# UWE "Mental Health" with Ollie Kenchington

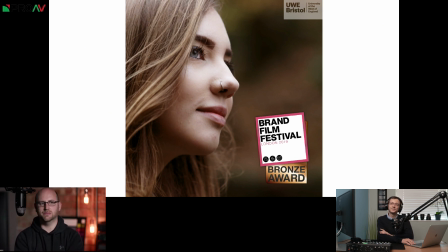[34:41]
And we're a tiny sort of production company, but winning alongside shows the them importance of story. Yeah, well, exactly. I think it was really, we've always had very good quality clients, and I've always been happy with the output we're putting out and the trajectory that we're taking as a business.
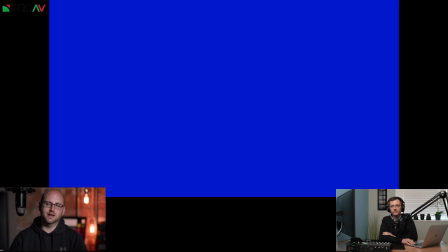[35:00]
But that was really nice affirmation that we were
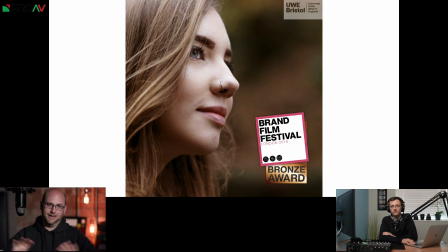[35:03]
producing content that was completely separate to us on our own egos and our own kind of reflection. Someone else, and a very respected festival, the Brand Film Festival London and Brand Film Festival New York are one of the the better ones.
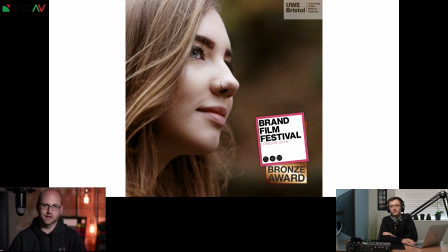[35:20]
And the types of companies that win those awards are winning as very notable production companies with very notable projects. So it was great because it made me realise that we are going about this the right way. We are serving our customers as well as we tell them we are.
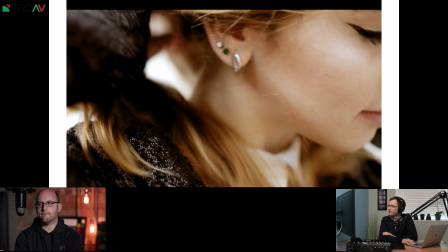[35:36]
Okay, so do you want to talk us through the sort of the process behind some of these openings? So it starts with a series of sort of close-ups of her getting ready for her day, if you like. And that's quite important that they're close, because we wanted to visually.
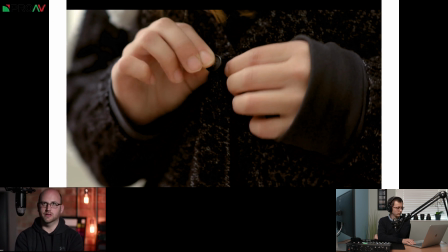[35:54]
So when we're planning for films like this, the narrative and the main story elements come from the dialogue from the interview, but we need to create then a secondary narrative strand that's entirely visual that sits alongside that.
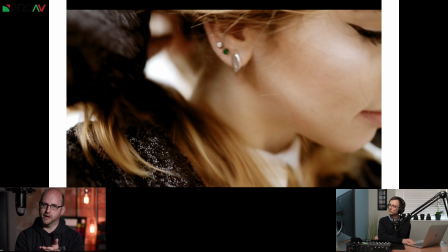[36:07]
So you're seeing this visual narrative whilst you're hearing Frankie talk about her her lowest point in her life. We needed visuals that we could run as as a B-roll segment. So we're always, when we're shooting B-roll, we're not just collecting pretty shots. We're sequencing, we're storyboarding and sequencing
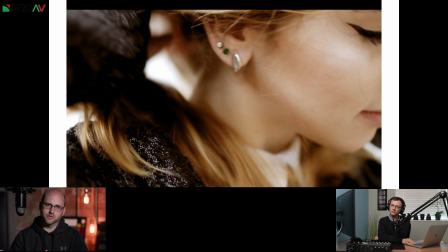[36:27]
shots that work to visually back up those elements within the story. So we always knew we'd be asking her about her problems. We always knew that wasn't going to be a happy story, but we didn't know exactly what she was going to say.
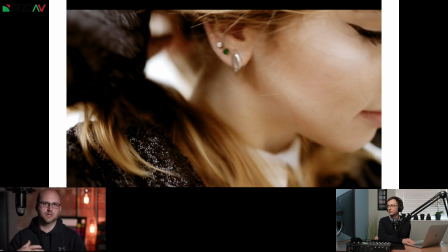[36:41]
And so we needed to storyboard a sequence that kind of reflected that without being cliched. We didn't want any her sat at a window with raindrops pouring down outside and horrible sort of grey clouds coming over.
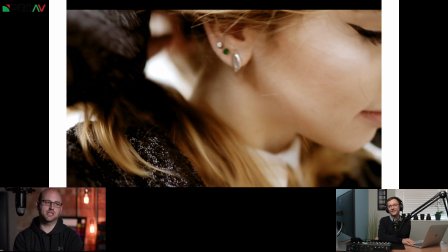[36:55]
So we actually had the idea of doing something quite different and almost the exact opposite. So she's actually very happy and smiley throughout most of the opening sequence. It's very warm colours, which typically you wouldn't associate with something sort of dour. You would normally want to use cool colours to kind of reflect that.
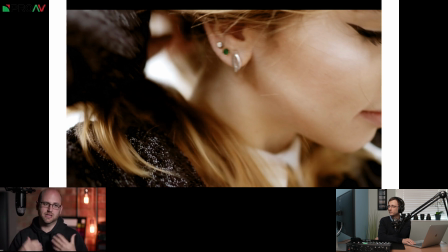[37:14]
So the nice warm colours, the happy colours, and the end of this sequence is her walking away with a big smile on her face through the woods. And she says, the moment where I knew I was getting better, because it was when I knew I just didn't care about the same things that were worrying me before. So what we did instead to kind of convey the transition from a dark place to a happy place was we used our framing.
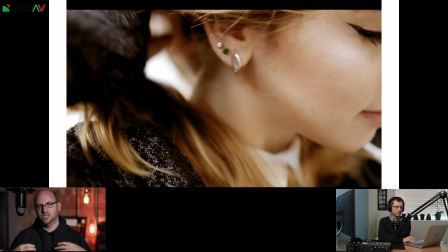[37:34]
So when she's getting ready for this walk, we're very deliberately only sort of filming these extreme close-ups and these little snapshots of the process of getting on this coat. And of course, she's just going for a walk, but the coat's kind of a metaphor for building up defenses against the outside world and kind of withdrawing into herself.
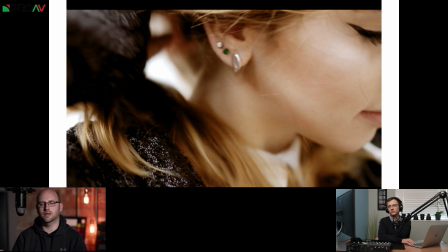[37:52]
So that's the thought process behind the shot types that we're using at the start there.
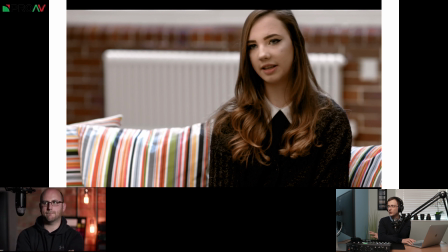[37:57]
Gotcha. So almost immediately, there was only a couple of those quite quick fire shots of her getting clothes on. And then that B-roll sequence is interrupted by her and by us seeing her actual interview. Yeah, so one of the powerful things in editing, to my mind,
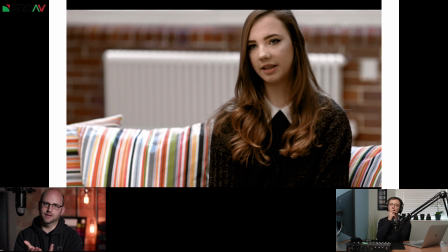[38:17]
is when you reveal the interviewee, when you actually see that interview. When you've got lots of really nicely storyboarded B-roll sequences like we had, I mean, we shot more than enough B-roll to just cover the whole thing. We don't have to see her or him at any point, obviously.
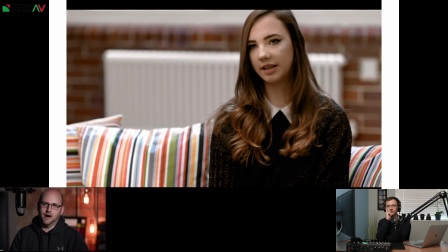[38:34]
So the points where you choose to come back to them are the points where you're basically saying to the audience, this is crucial. This is the absolute kind of crux of what this bit of dialogue you've been hearing is about.
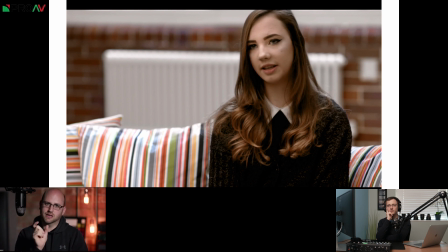[38:47]
And it's great to use those moments to emphasize certain key moments in the interview. And it's something that actually, people do all the time. You see politicians doing it, and anyone who's a kind of a media trained orator. It's the teacher syndrome.
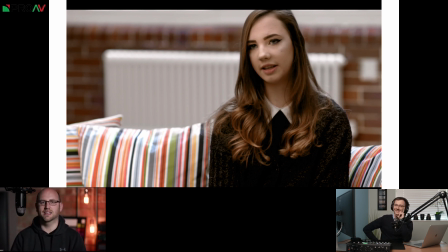[39:05]
I don't know if you have this, Carl, where someone's talking and then they go quiet, and it makes you look up. It makes you focus suddenly, because we have this kind of like when we were kids at school, like you're drawing on the desk or filling in a note for something's happened which I'm not aware of.
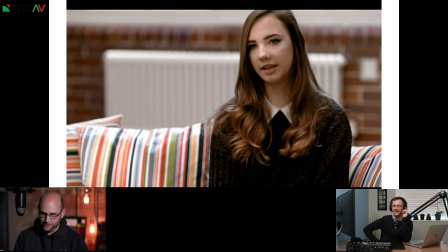[39:22]
What's going on? You suddenly realise that the room's gone quiet. And you look up. So not just cutting back to this, but also the gap that precedes it in dialogue, where it drops. And then it makes you kind of, just at the moment where you think what's happening, you cut to it. So it's a great way of emphasizing certain key moments.
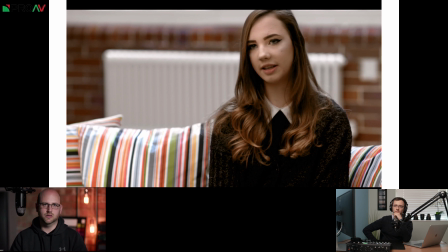[39:41]
And if you actually look at the film and just take out the bits where you're seeing them, you'll notice that they are crucial touchstones that were there right at the beginning of the brief. So let's talk a little while we're on her interview, because it doesn't actually come up very many other times throughout that, because as you say, you only use it for those very key little bits.
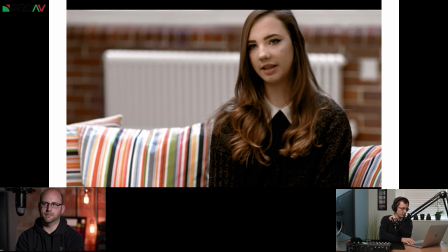[39:58]
Let's talk through the interview setup, shall we? I think I've got a picture here of the space that you used when your recce space. Yeah. So it was important, as I said before, that we weren't falsifying anything. It was important that her, as a service user, we weren't in her home, because if we had gone and interviewed her in her home, she would have been a patient, to my mind, and it would have been more like actual 24 hours in A&E. Yeah. And of course, she isn't. She is.
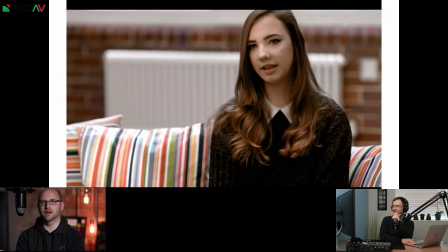[40:29]
We want to allude to that, but we want to actually obviously realise that actually she comes in and she's at the university talking to the students. So it's important that we interview these service users at the university, but that we choose places at the university that could almost be a domestic setting.
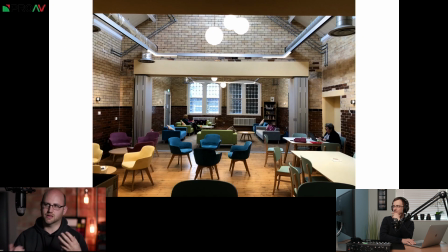[40:46]
So we've chosen the staff room here because it has the comfy sofas and it doesn't look like, it does on as a wide shot, but as the interview, just on a sofa with a window behind,
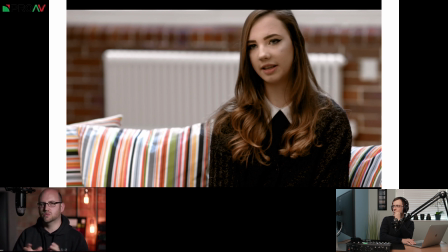[40:57]
it's meant to just kind of slightly nod towards this could be just her bedroom or house or living room or something like that. And as you say, it fits with your colour theme of the B-roll, which breaks on the normal stereotypes that you would expect.
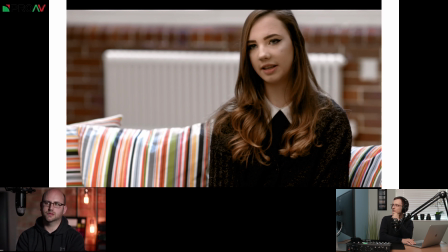[41:15]
So you've got a really nice, bright, colourful couch. You've got nice, warm bricks behind her.
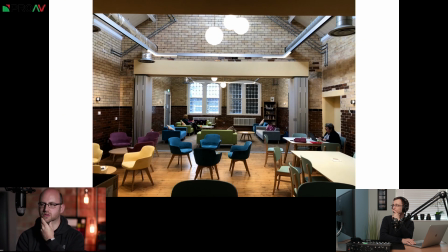[41:22]
Radiator, obviously. If you go back to the wide shot, you'll also see the although we only see the brick, the tiles, in fact, behind her, the space as a whole is warm. It's got warm wood floors. You've got those cream and brown tiles. And in fact, the whole campus, so this is a specific campus where they offer all of these health-related degrees, and it is based at an old hospital. So this whole section is part of the old laundry, I think, that was recently redone. So it's nice because it lends a nice authenticity to it, but also it fell within our color palette, which we had storyboarded.
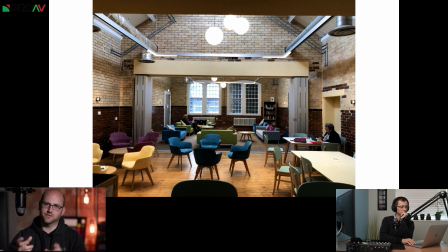[42:03]
We put together a mood board of colors for her. We wanted the sort of autumnal colors, warm colors. Because the thing about autumn when we shot this is, although the colors are warm, which are often nice and positive,
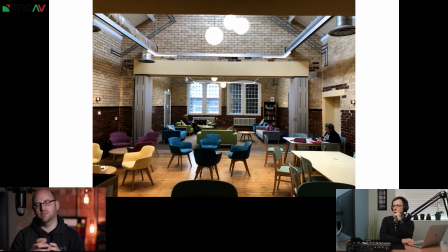[42:17]
there's also that sense of decay and of kind of being broken, because of course the leaves are dying on the trees. So there's a few shots that we linger on, like some plants that are still in flower, but they're just starting to fade. And, as they head into winter, that was the closest we got to that, as I say, cliched raindrops on the window panes moments.
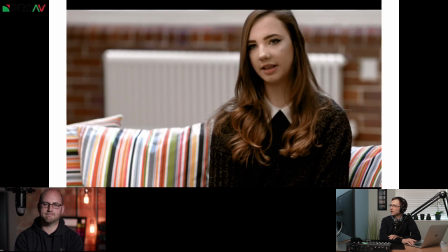[42:41]
So lighting wise, and this, it does look quite sort of flat. It's it's quite an even contrast ratio on her rather than anything that's too dramatic. Was that on purpose?